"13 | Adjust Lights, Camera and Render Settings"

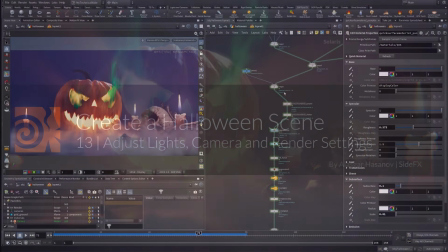Welcome back.
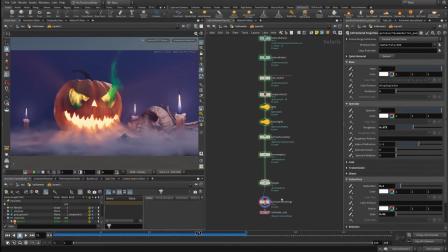In this part, we will take a look at final adjustments to the lights, render settings, AOVs, and also how to animate the camera.
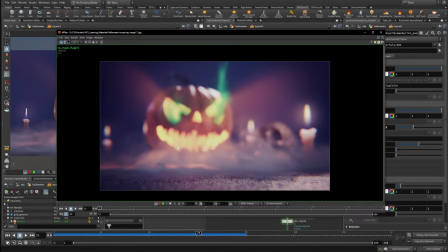So basically, if we take a look at this,
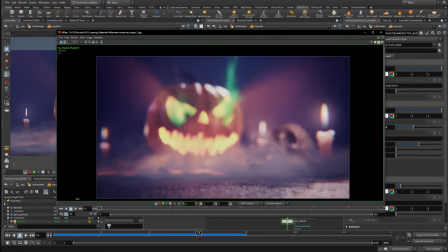the camera looks like it is doing something that is called dolly zoom or vertigo effect.
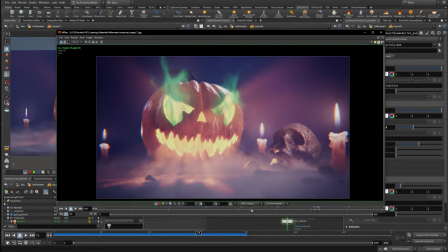So basically, the pumpkin kind of stays at the same level, and then everything else kind of stretches towards the camera.
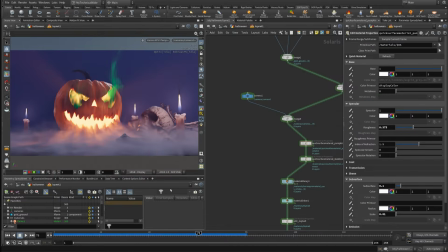And I'll show you how we can create this in Houdini.
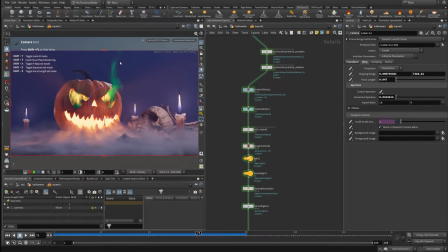So let's first save this quick test render.
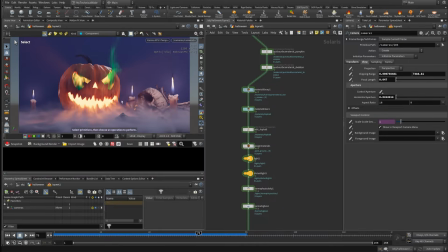You can just click on this show snapshot gallery, and then if you click on save snapshot, it will save it. So first we will do a quick adjustment to the light. I actually forgot that I didn't use a full-on
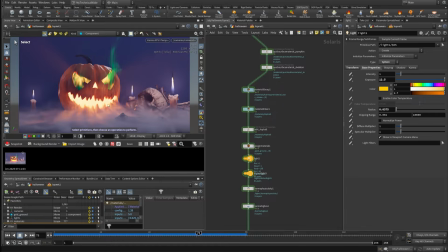diffuse multiplier because I didn't want the light to brighten up the inside of the pumpkin so much. I wanted to see some of the details there, and also I wanted to increase the exposure so more of the rays would be coming through. So if we decrease the diffuse multiplier,
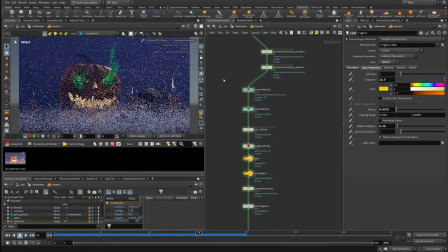and then you can see that the light became a bit dimmer. You can see now we see more inside of the mouth. Maybe it's better to show it like this so we don't spend time on rendering the volume.
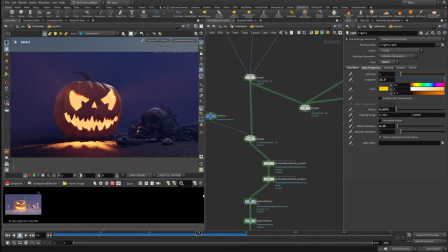So now you can see the interior part of the pumpkin. So you can start seeing more details in the mouth,
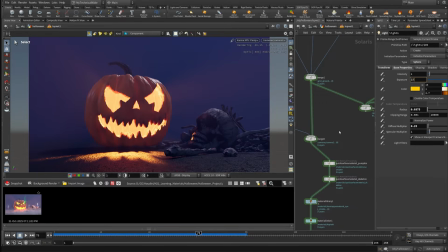and this will give me an ability to increase the exposure a bit more,
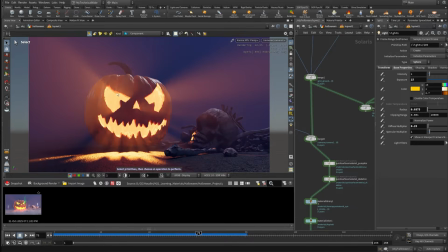and we would still see some details on the inside, but we would have more rays coming out. So this was kind of the trick that I've used.
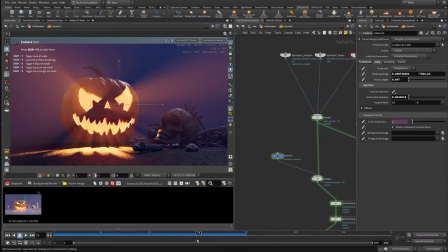Next, let's quickly take a look at the camera animation. So my shot was going from frame 72 to frame 168. We can actually set the start to 72 and apply.
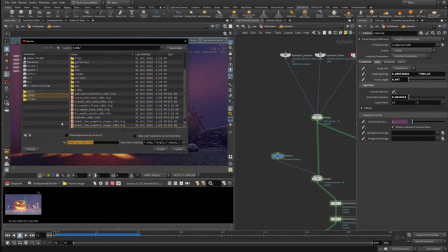And let's save this as rendering.
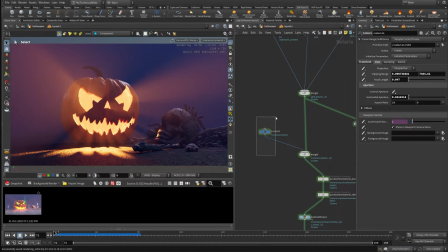Accept. Okay, so the camera is basically using a dolly zoom effect.
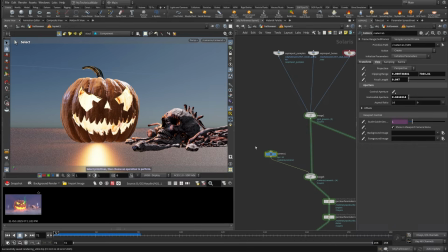Let's go to the Houdini VK, the Vulkan viewport. So there are a couple of adjustments that I want to make onto the camera. But first of all, let's set the focal length to 50. I'm not sure why it was set to that weird number.
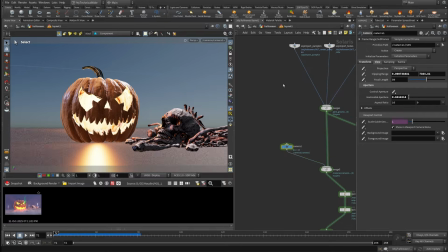Okay, so once we do that, this is the focal length that we have. So we will be animating the focal length from 50 to 40 at frame 168.
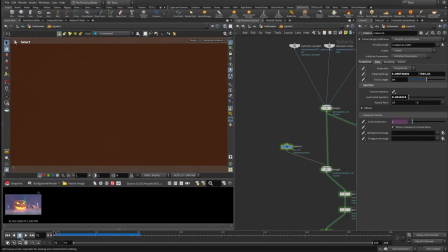So let's go to frame 168. Oh, it looks like something has changed. Let me just copy the camera from my scene. So let's plug the camera in,
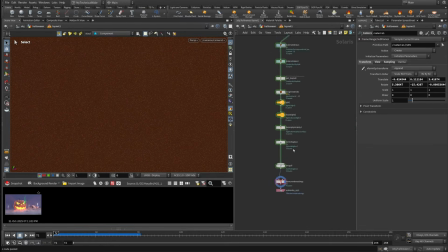and let's make sure we're looking through the camera. Okay.
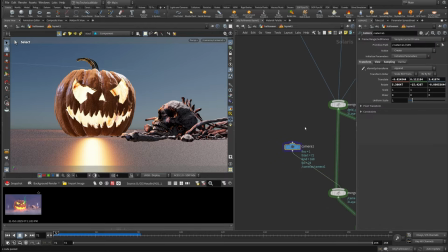Yes, yeah, so I think that was some kind of bug. So we have the camera that starts with the focal length of 50. And again, you might set your camera for a different starting focal length, but for me this was good.
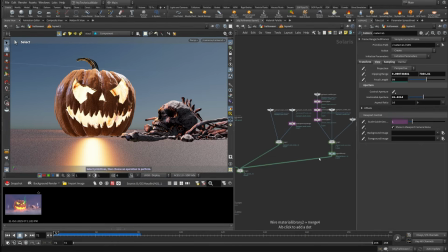I also want to see the candles.